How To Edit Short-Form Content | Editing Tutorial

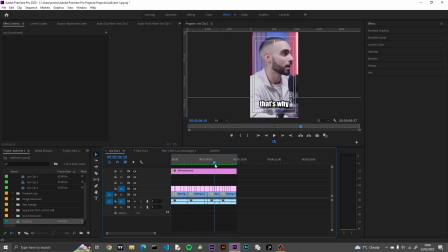1228s
Look how clean that looks in comparison to what is at the end, where even though the clip fades out, the text doesn't. Look how kind of, in my opinion, grubby this looks.
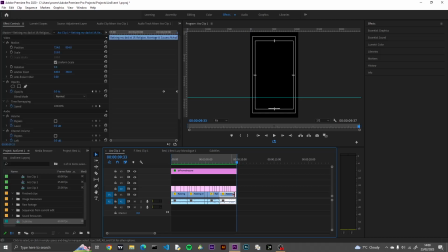1240s
Now, obviously you're going to replicate the same thing, and you can apply the same effect to it at the beginning, but identify where you keyframed your opacities for the clip.
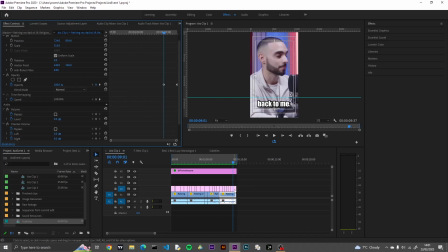1249s
And what I want to do is where it was at 100, I click on the text and I change its opacity, identify where it's at 100. Now as the end result is the same,
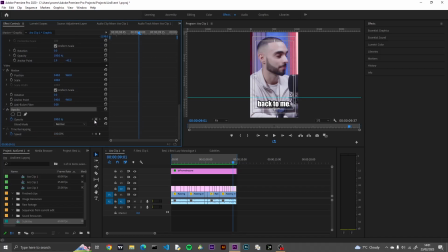1262s
meaning that opacity is 0 at the end of the clip, all we need to really focus on is specifically where opacity was 100, in this case it's here,
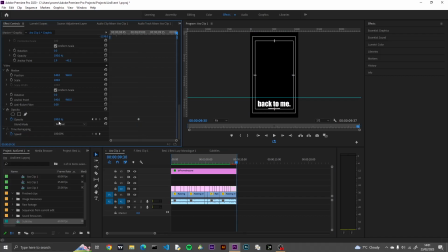1270s
and we can navigate to the end of the clip and make this 0 to apply the same effect as the text fading out.
Come back to me.
Look how clean that looks. So now what's important, in my case, is highlighting words that stand out. Now the colors I typically use are red
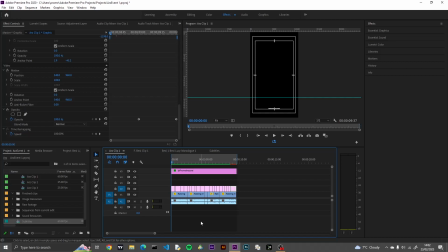1290s
to point out something negative, or it just has a profound impact. Sometimes they both coexist, but most of the time it's to outline an impactful word, or a word that really stands out. Green is used to highlight something positive, and again something that stands out. Most of the time I use it for something positive.
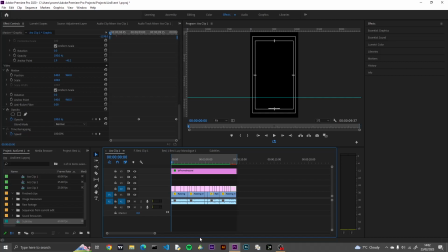1310s
I use blue when representing men, pink representing women, and sort of goldish yellow to represent something heavenly and holy.
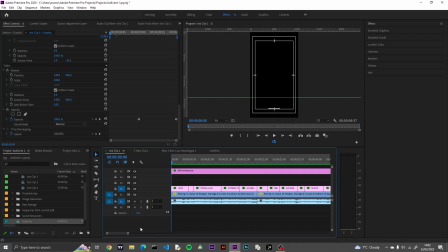1323s
So in this case I'm going to run through and I'm going to highlight words which I believe align with those factors and the colours they'll represent. So I'm going to adjust this now.
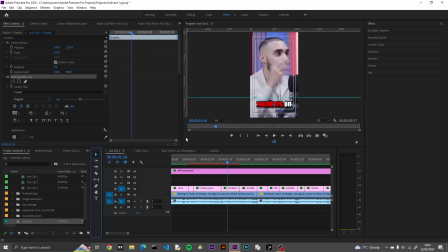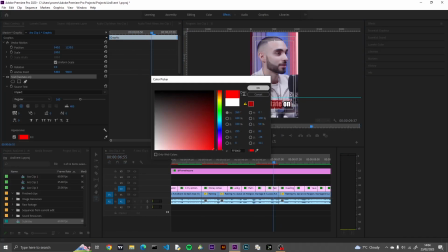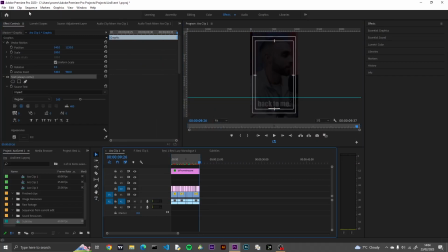1344s
So I'm going to redden the sequence from in to out again, and then you'll be able to understand what I mean when I set the colours.
I also believe money is just numbers on a screen.
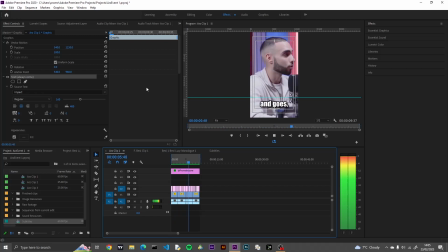1355s Money is literally just fake, it's an illusion in my opinion. Money comes and goes. That's why I don't hesitate on investing in myself, because I know money will always come back to me.
Now look how nice that looks. What I do for my text, it is optional, but I like it. I apply a black drop shadow to this. Now if we enhance it a bit more, it may not be clear.
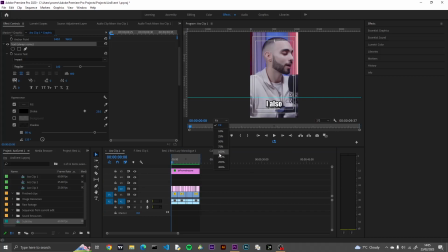1373s
It will be clear on a mobile device. When you see this video on my social medias, check them out and follow them.
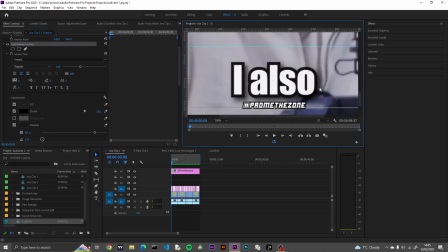1379s
If I enlarge this, you can see a tiny indication of a shadow which is not there when I remove this.
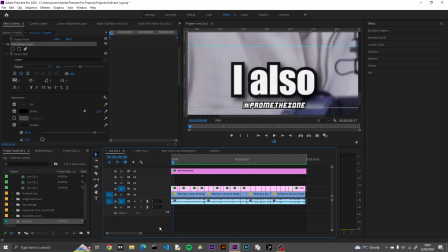1387s
I don't think this is selected for the specific clip I'm on. So let me show you the stark difference in between removing the drop shadow. So here it is with the drop shadow, here it is without. I personally don't think it looks as nice, which is why I incorporate a drop shadow. Now I don't incorporate it for my watermark, it doesn't need that, the watermark stays there permanently.
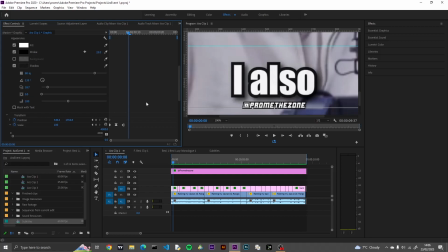1406s
But as this text is popping up, it creates the appearance of, as it pops out, it generates a shadow, though the shadow's there the whole time, but I like it. My text also has a stroke, as without it, it just looks very bare and naked. I don't like that. So the stroke does enhance it. And the fill color, my default fill color is white.
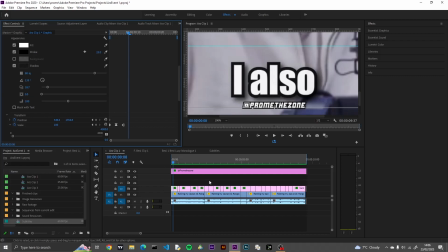1425s
It's very visible and easy to see. So now I'm going to zoom out and have it fit on the screen.
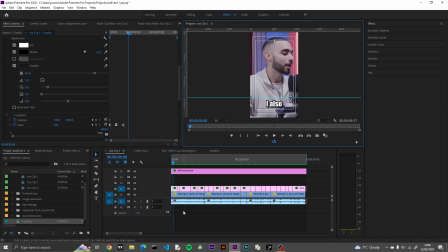1437s
So what we have left is adding the correct audio to match the tone of the clip, and then we also have the images as well. Now the more appropriate stuff to work with, no, that's not what I have left to do.
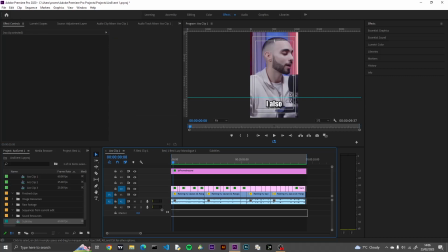1455s
I don't know how I'm going to edit this video, but I've said a lot of stuff, but I just want to go through the essentials and basics. What's also important is adjusting the sound level. You don't want the audio to be too loud or too quiet, so on an appropriate level. As I'm playing it through my headphones, it differs, the experience differences, the experience differs through watching it on the phone.
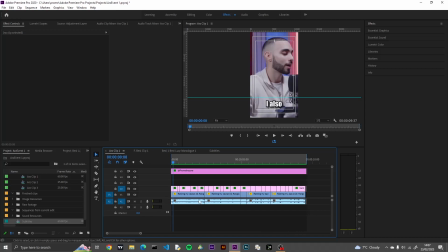1473s
So I'm going to play this through now briefly and just adjust the audio appropriately.